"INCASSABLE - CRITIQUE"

Salut les cinéphiles à toi, bienvenue dans cet épisode spécial. À l'occasion de la sortie en salle aujourd'hui de Glass de M. Night Shyamalan, je pense qu'il était nécessaire de revenir sur le film dont tout est parti, j'ai nommé Incassable.
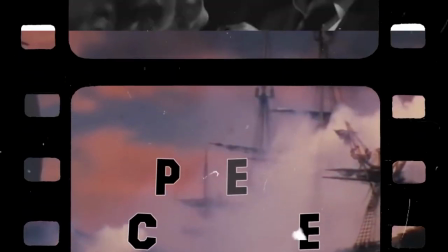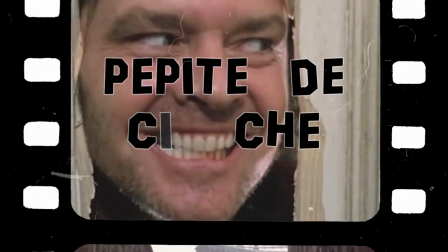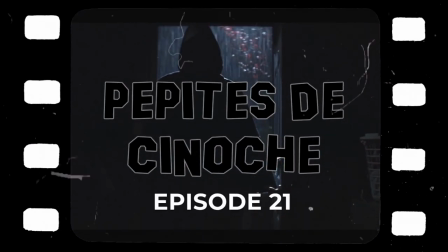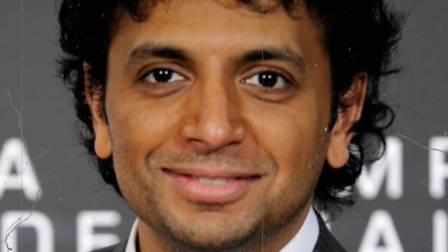(0:27)
Sorti en 2000, Incassable est le quatrième film de Shyamalan. Le cinéaste vient d'être fraîchement auréolé avec le succès de Sixième Sens. Film fantastique devenu culte grâce à sa réalisation sobre, son célèbre twist et son interprétation irréprochable de Haley Joel Osment, Bruce Willis et Toni Collette.
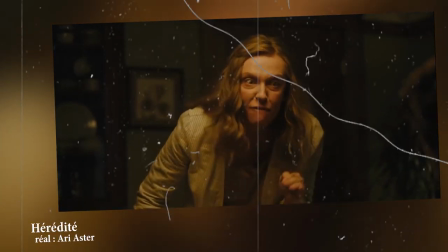(0:44)
Toni Collette, qu'on retrouve dans Hérédité, un film d'épouvante très réussi et réalisé par Ari Aster, sorti en juin 2018.
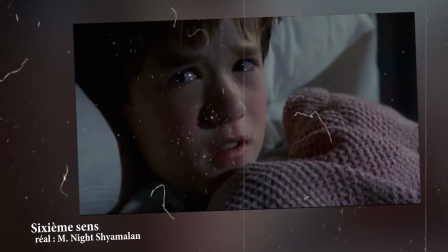(0:51)
Un film à voir si c'est pas déjà fait. Mais je m'égare. Bref. Shyamalan reprend Bruce Willis qui tenait le rôle principal dans Sixième Sens.
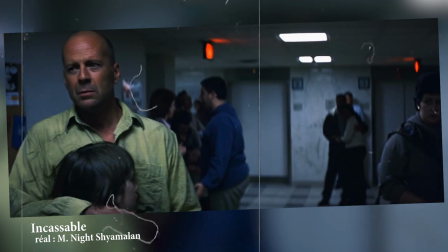(0:58)
L'acteur y joue le rôle de David Dunn, un homme au destin extraordinaire, seul survivant d'un accident de train. Sans aucune égratignure.
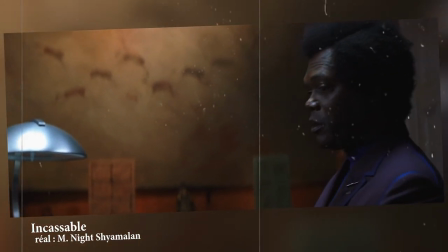(1:05)
Dunn reçoit la visite de Elijah Price, un collectionneur de comics qui est persuadé que David est un super-héros et que ce sont ses super-pouvoirs qui lui ont permis de survivre à l'accident.
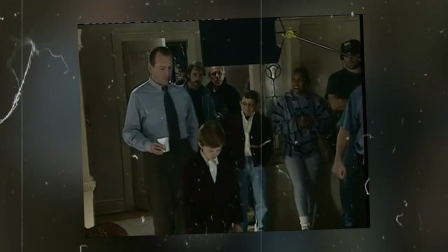(1:14)
On prend les mêmes et on recommence. Sur le tournage de Sixième Sens, Night Shyamalan a l'idée de son prochain film et en parle à Bruce Willis.
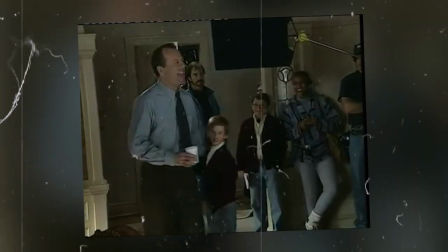(1:21)
Celui-ci est intéressé et attendra la première version du script quelques mois plus tard avant d'accepter le projet.
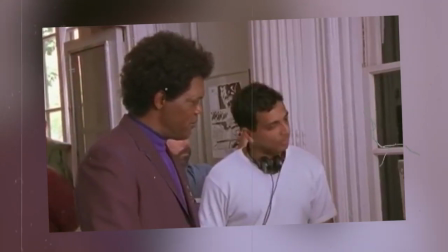(1:26)
Le cinéaste souhaite développer la thématique du super-héros en trois actes.
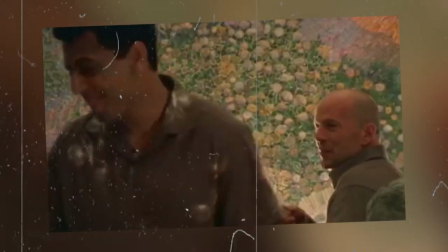(1:30)
La naissance, sa lutte contre les méchants et la bataille finale, une structure classique dans l'univers du comic book.
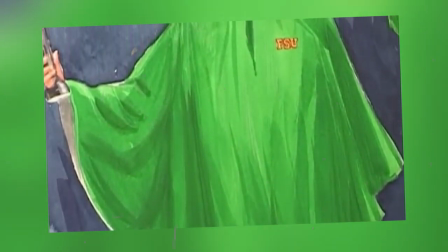(1:36)
Mais ce qui l'intéresse davantage, c'est l'origine story de son héros et de l'antagoniste. L'acte 1 quoi.
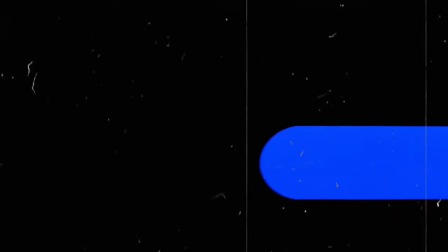(1:40)
Le script est finalement acheté par Disney qui développe le film via sa branche Touchstone Pictures.
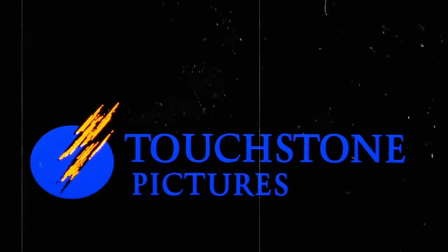(1:46)
Celle qui était à l'origine de la production de L'étrange Noël de Monsieur Jack de Henry Selick.
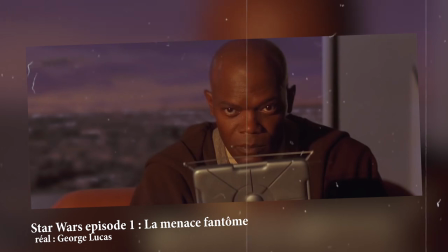(1:49)
Aux côtés de Bruce Willis, on retrouve Samuel L. Jackson qui vient de triompher avec le rôle de Mace Windu dans Star Wars épisode 1, La Menace Fantôme.
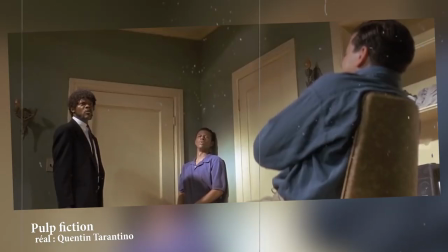(1:57)
Les deux acteurs ont tourné ensemble dans Pulp Fiction, mais forment surtout un duo explosif dans Die Hard 3, Une Journée en Enfer.
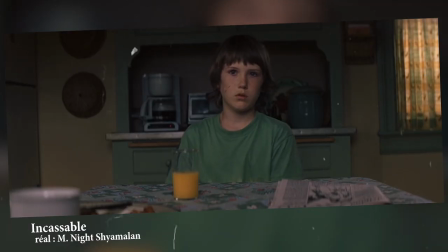(2:02)
Robin Wright et Spencer Tweed Clark complètent le casting.
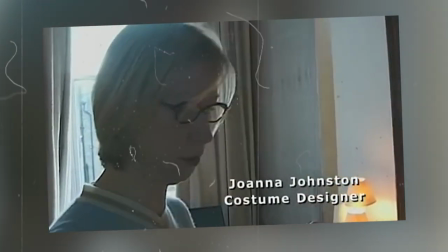(2:06)
Shyamalan retrouve une partie de son équipe technique de Sixième Sens, à l'exception de Eduardo Serra, le chef opérateur, et Dylan Tischner, le monteur.
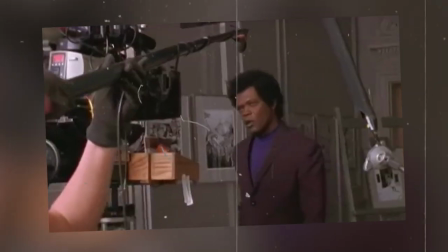(2:13)
Le tournage commence en avril et s'achèvera en juillet 2000 à Philadelphie, la ville dans laquelle a grandi Shyamalan.
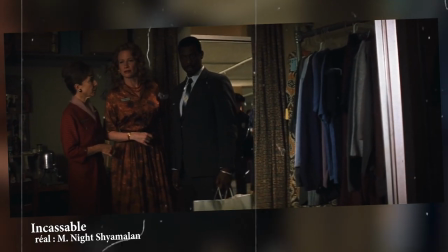(2:23)
Le réalisateur a besoin d'un seul plan séquence pour ouvrir son film.
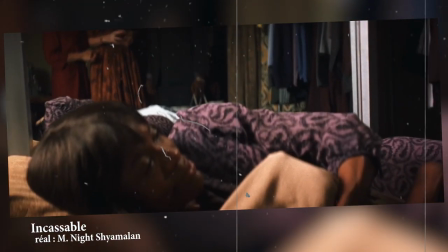(2:27)
Un plan extrêmement bien construit et filmé caméra à l'épaule afin de donner un côté plus authentique et réaliste.
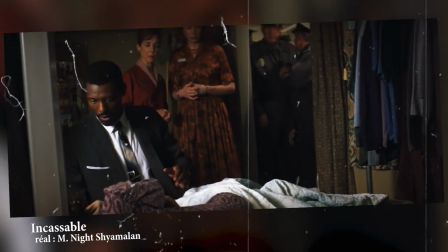(2:32)
C'est évidemment l'intention première du cinéaste, faire un film de super-héros qui en apparence ressemble à un drame intimiste et ultra réaliste.
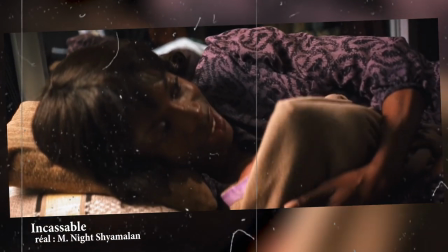(2:40)
Shyamalan fait preuve d'une incroyable maîtrise en utilisant la réflexion d'un miroir pour présenter sa scène.
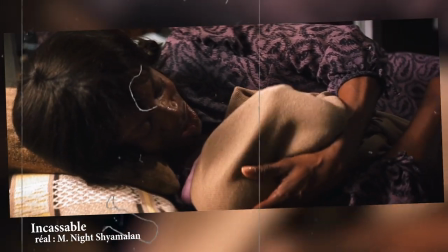(2:46)
Il révèle implicitement la thématique principale de son métrage, celle du double.
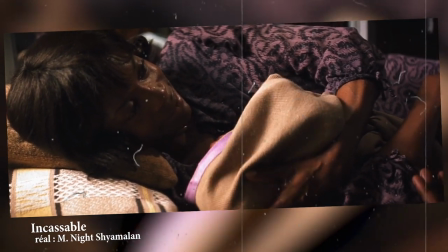(2:50)
Comme si le jeune Elijah, qui vient de naître, s'opposait à la réalité et à la norme.
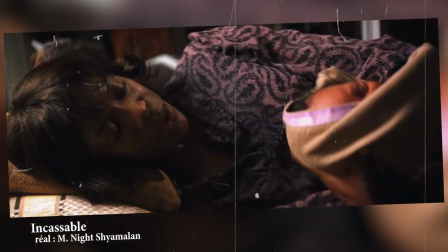(2:55)
Il fait de son personnage un marginal de par sa particularité, celle d'avoir des os qui se brisent au moindre choc,
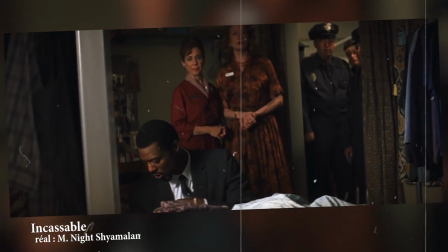(3:00)
une incroyable entrée en matière dans le récit, filmé en plan séquence avec très peu de mouvement de caméra.
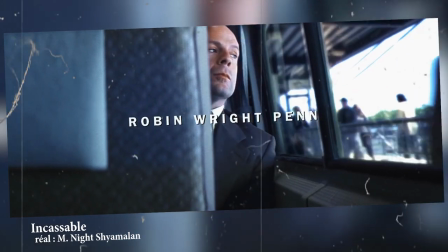(3:07)
La suite est similaire dans un autre style. Bruce Willis est seul dans un wagon.
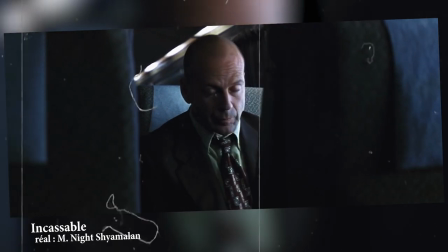(3:11)
La scène est elle aussi filmée en plan séquence, à l'exception d'un petit insert, une petite fille, la tête à l'envers, qui regarde le personnage avec malice.
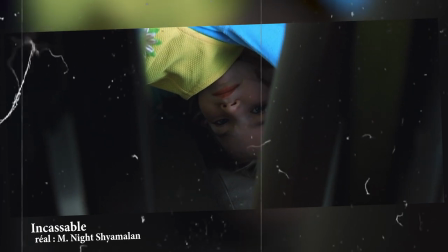(3:19)
Dans ce plan, Shyamalan joue la carte de la subtilité dans les dialogues.
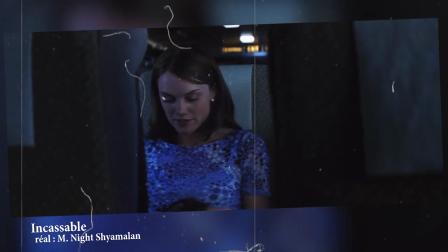(3:23)
En réalité, il présente son personnage de David Dunn et surtout les enjeux du film, un homme seul qui a des problèmes dans son couple et qui va devoir essayer de sauver son mariage. Ça, c'est la première couche. La deuxième couche est amenée avec une incroyable subtilité.
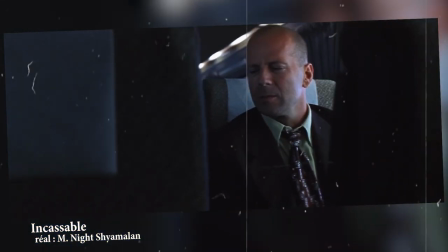(3:37)
David n'aime pas le sport et en particulier le football américain. Mieux, il a peur de l'eau.
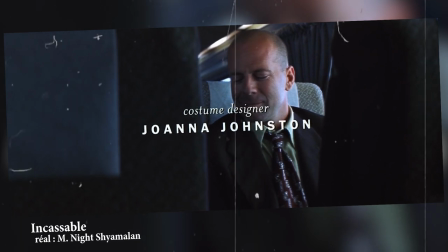(3:42)
Lui, qui, on l'apprendra plus tard, a été un espoir prometteur pour le foot américain et qui a dû arrêter sa carrière suite à un accident de voiture.
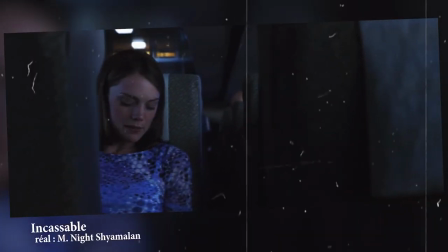(3:50)
Et sa peur de l'eau, alors là, évidemment, elle constitue sa faiblesse. Sa kryptonite, comme le dit précisément le personnage de Samuel L. Jackson.
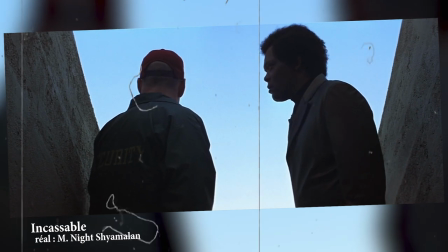(3:58)
En filigrane et en deux scènes, le cinéaste présente le super-héros David Dunn et Elijah Price qui représentent son opposé et donc le super-vilain,
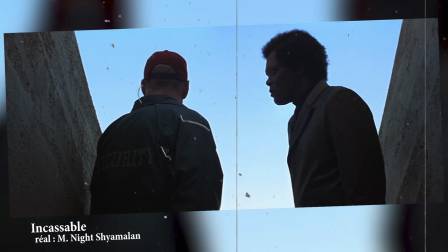(4:05)
comme cela est défini dans la mythologie d'un comic book.